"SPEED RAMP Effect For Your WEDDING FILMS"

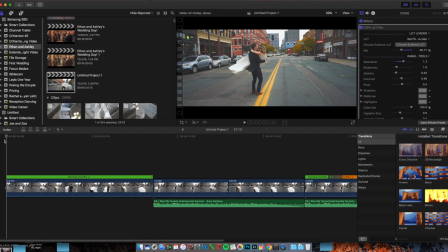Hello everybody, Jordan Nelson here. Today we're going to talk about a quick speed ramp effect that you could use in your wedding films. Now you probably don't want to overdo this effect, but there are certain times when this could be a good way to get a little bit more creative in your wedding films and just bring something new to the table.
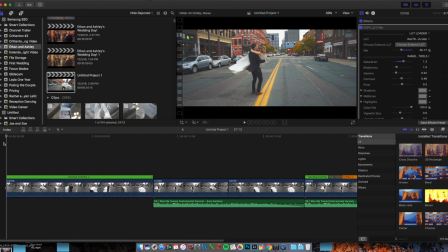So I actually did not use this effect in the film that I created originally and gave to the couple, but after looking at it, I think it could have been a great opportunity. So I'm going to show you first just the raw clip in real time, and then I'll show you how I cut it for the video, and then I'll also show you one way that I could have used a speed ramp effect. So here is the clip.
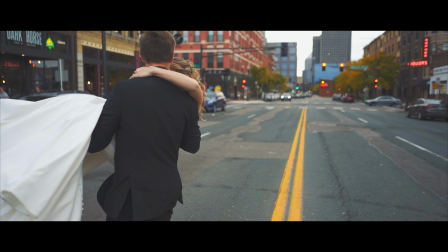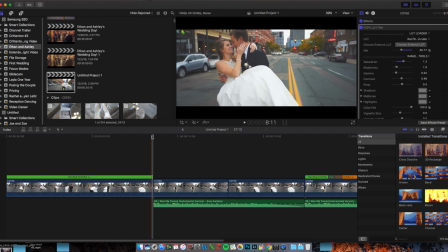So I shot that at 120 frames per second. Now let me go ahead and show you how I cut it in the film.
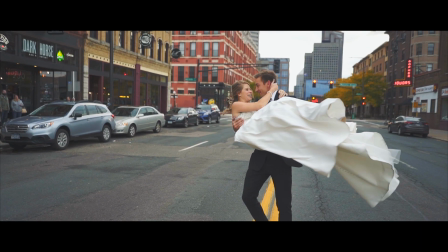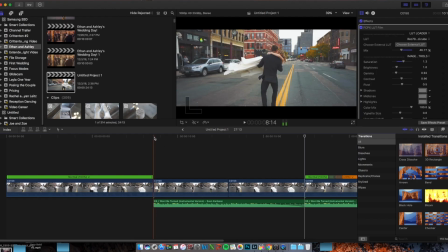So as you can see, I pretty much just slowed it down. So I selected the clip and I went to custom 20% right there.
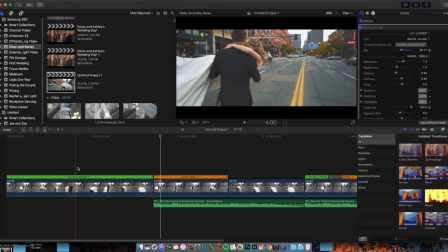And then I cut out a lot of the in-between stuff. As you remember here, I just kind of cut all of that stuff out.
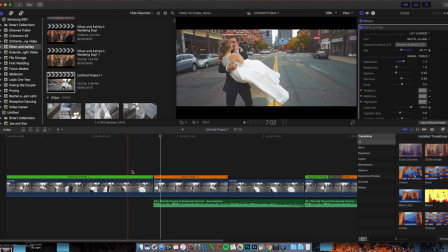They were kind of trying to figure out what to do next, and then I resumed with the kiss there.
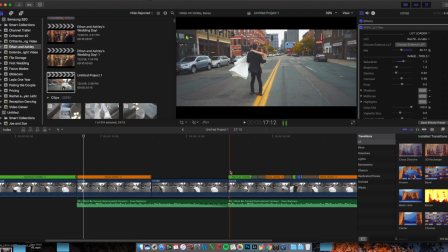I like the way it looked. I really don't regret doing that, but this is also another option that I could have used here. So here's what I came up with.
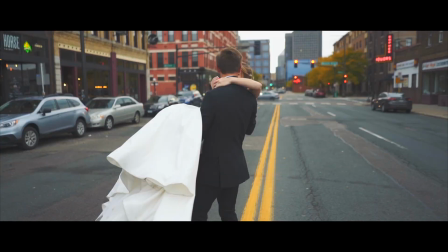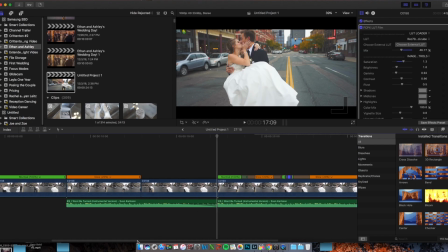Alright, so I'll show you how I created that effect.
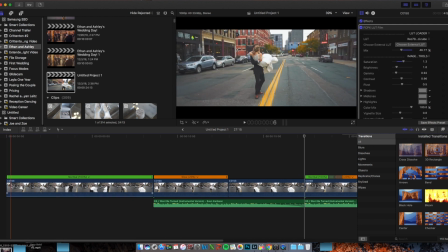So essentially I took this first clip and I went to the point where I wanted to start to slow it down. And it was about when they were turned around turning here. So I'm going to get close.
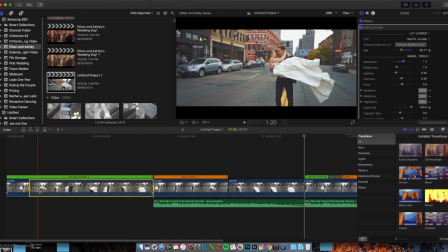This probably won't be exact what you just saw, but it'll be close. And then I wanted them to be slow motion to right about there while they're kind of looking at each other, smiling.
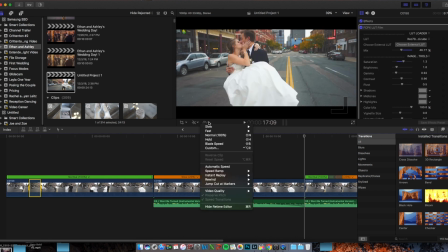Thought that was a good shot. And then you go ahead up to your retiming tool, custom, and I went to 20%.
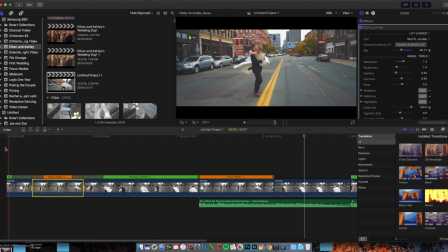All right, so as you can see, if you start from the beginning, all right, so that looks good. Now these grayed out areas over here show how much it is easing into the effect.
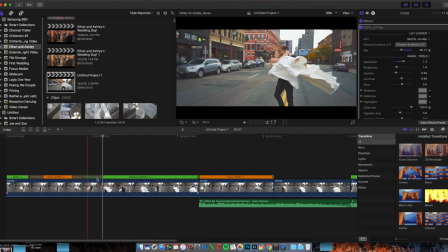So if I were to shorten them all the way, it's going to be more abrupt. Of a slow down and a speed up. So I kind of like that, the way that looked. I don't think that was too abrupt, but at the same time, I don't want all of this stuff in between to be in there as well.
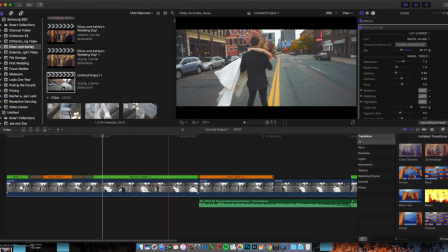So I want to just zoom on through that so I can get over to the kiss. Those are the 2 points of the shot that I really want to focus on, are them facing the camera and looking at each other, and then the kiss.
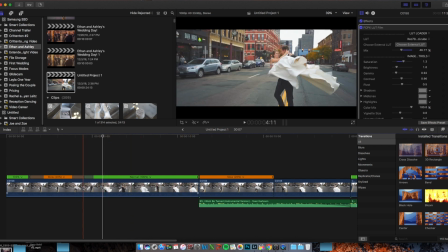So this in-between stuff, I just want to zoom through it. So let's go ahead and put an in point at the end of this zoom here. So in, you just press the I key, and then you press the O key to make an out point.
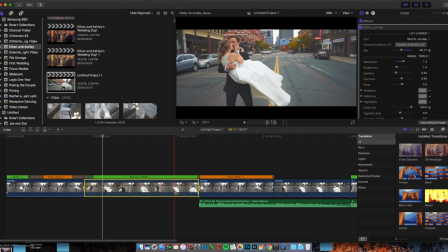I want that out point to be right about here. And then I'll go up to the retiming tool, and I will set it to, I tried 20 times when I was testing it, and it was a little too fast.
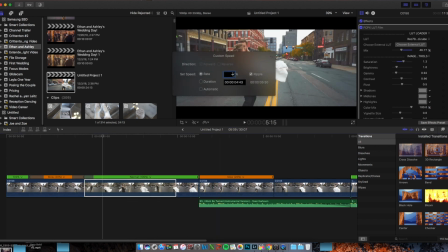So I'm gonna go to custom. Instead of 2000%, I'm gonna do 1500%.
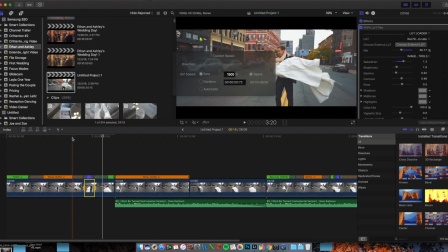All right, so let's see how that looks.
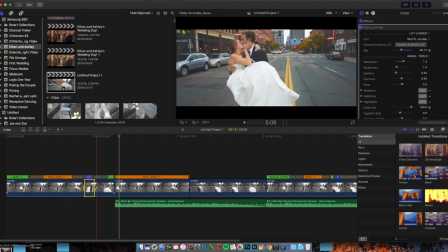All right, now last but not least, I want to zoom in here because as you can see, it speeds up and then it goes back to real time. It seemed really quick. So I want to do another in point, and then all the way to the end, I want it to be slow motion again.
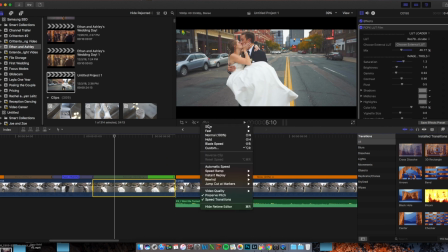So I'm going to slow it down
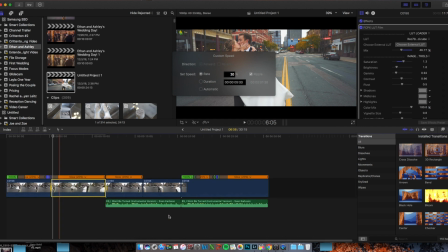20%. All right, so let's see how that all shook out.